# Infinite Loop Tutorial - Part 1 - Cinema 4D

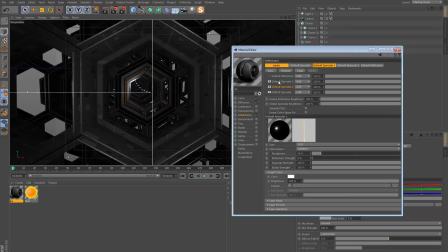And then I just made a copy of that to double the effect. and then on top of that is just some normal reflection you know I've got a bit of Fresnel and so on but nothing too complicated there and that's it for the material so I mean this will be provided as part
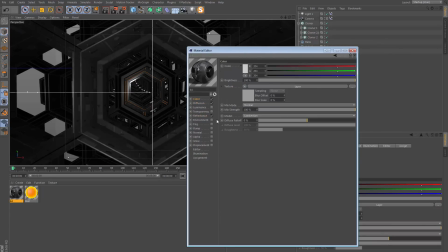of the project files for this tutorial so take a look and break it down further if you
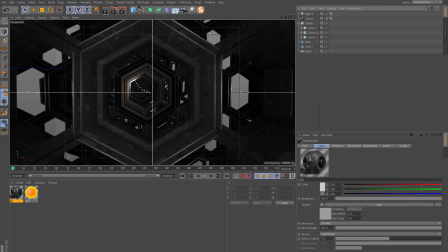need to okay so that's how we get those really cool looking highlights
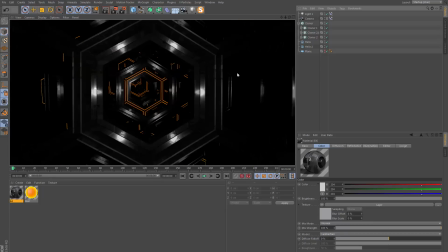and also some reflections actually there should be reflections in the in the
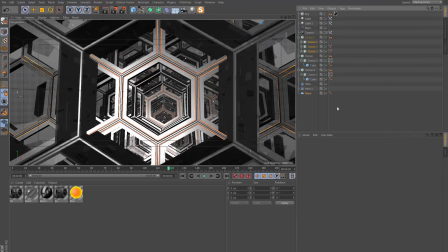scene so let me go back to the example here if
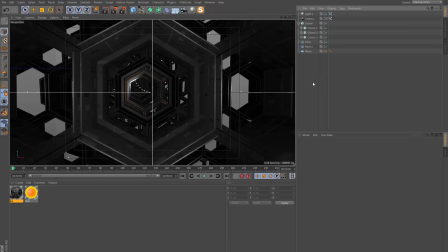I copy this sky object when I paste it in the new scene and let's
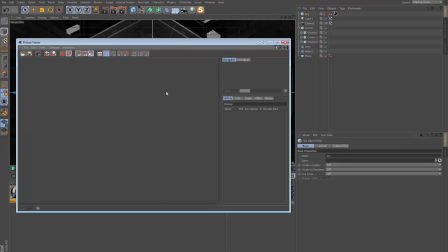do a render before and after that was added so this is before
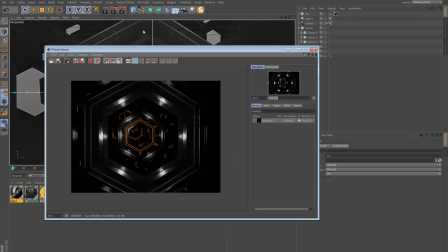and this will be after so it just takes a few seconds and that's it that's the difference so with the reflections and the sky you just
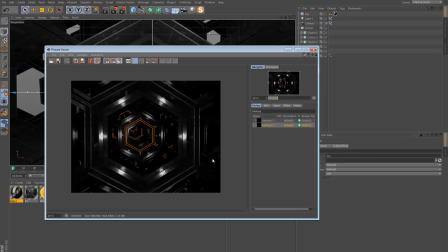end up seeing more of that detail as the reflections bounce around in
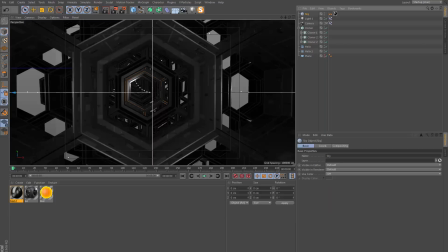the scene okay and I mean all that sky object is is just this environment texture
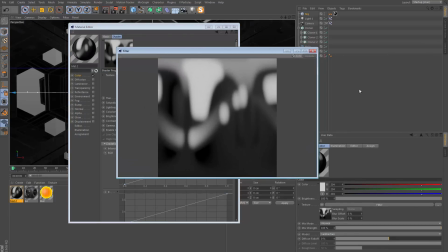nothing too special and of course this will be downloadable too okay
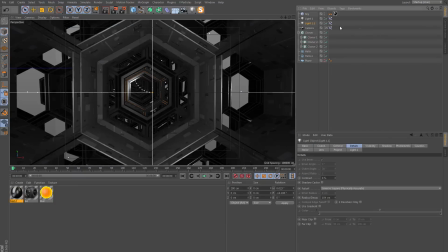I'm going to make a copy of that light let's call it light 2
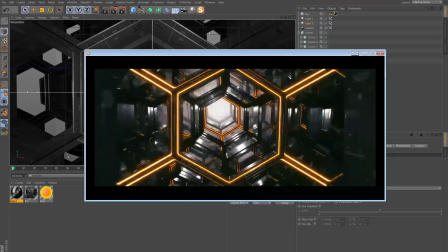and this is going to be our visible fog light which you see at the end of the you know this tunnel really and it's illuminating it's also illuminating as well as being visible which gives us a lot more depth in the scene.
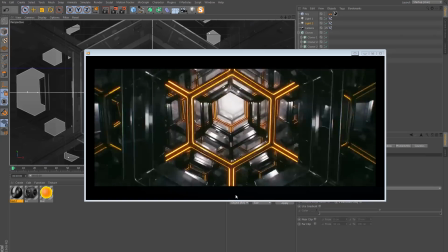This is a bad quality example but I think you see what's going on here.
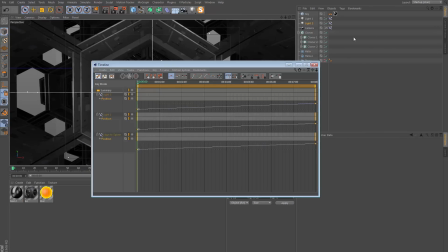Alright so for this to work though I need to go to the timeline and this tag I will rename to light 2.
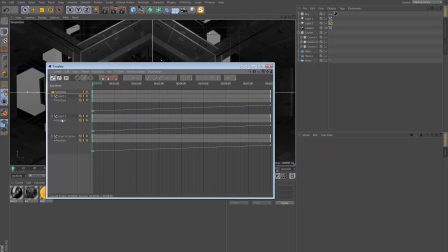This is in the basic tab here this is where you change the name. So now I know it's this light and I just need to offset this
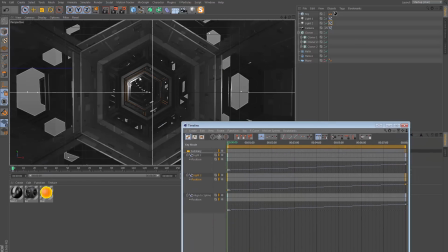along the timeline so that it's always in front of the camera way over here.
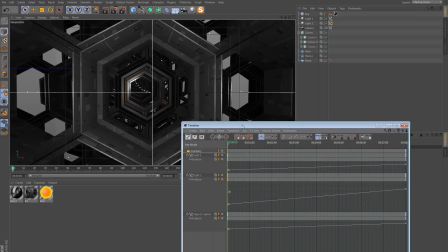So the first keyframe is going to
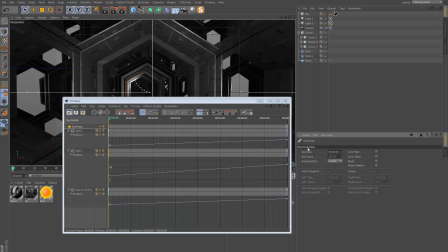be set to 12.5% and that's just a number I know works because I used it before and it gives me where I can always see the light but it's right at the edge of the vision of the camera and
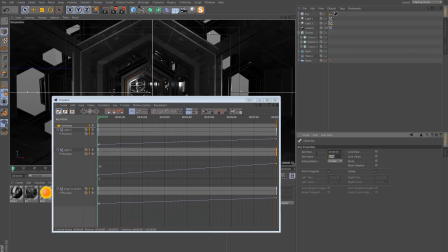then at the end instead of being 50% I will set that to 62.5 which if you do the math, it is 12.5% more than 50 so the offset along the entire of the animation is the same compared or relative to the camera.
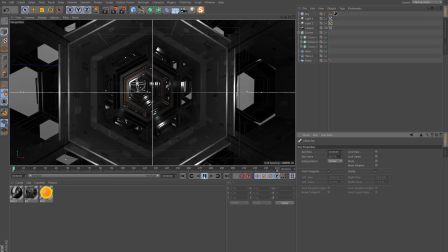Okay so now that light is always in front of the camera over there.
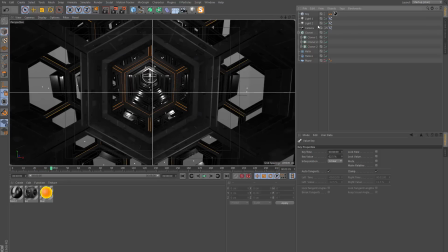Okay so let me pause the animation and I'm gonna go to the general tab on the light and let's set visible light to be visible and this is what will give
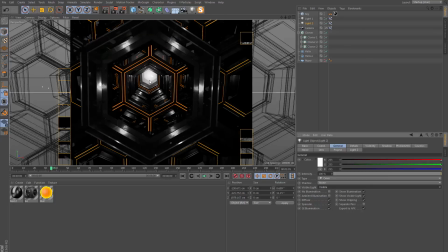us the fog or atmosphere effect it
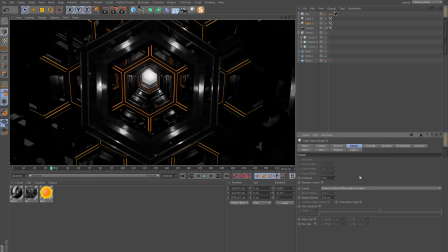needs to be wider though so I will go to the details or rather the visibility panel it has its own separate fall off to the general light fall off so this outer distance is what we need to change I will set this to 1000 which I believe was
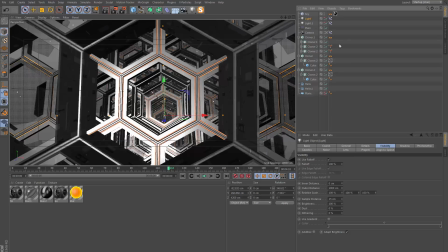what it was in the original example and yeah it's a thousand.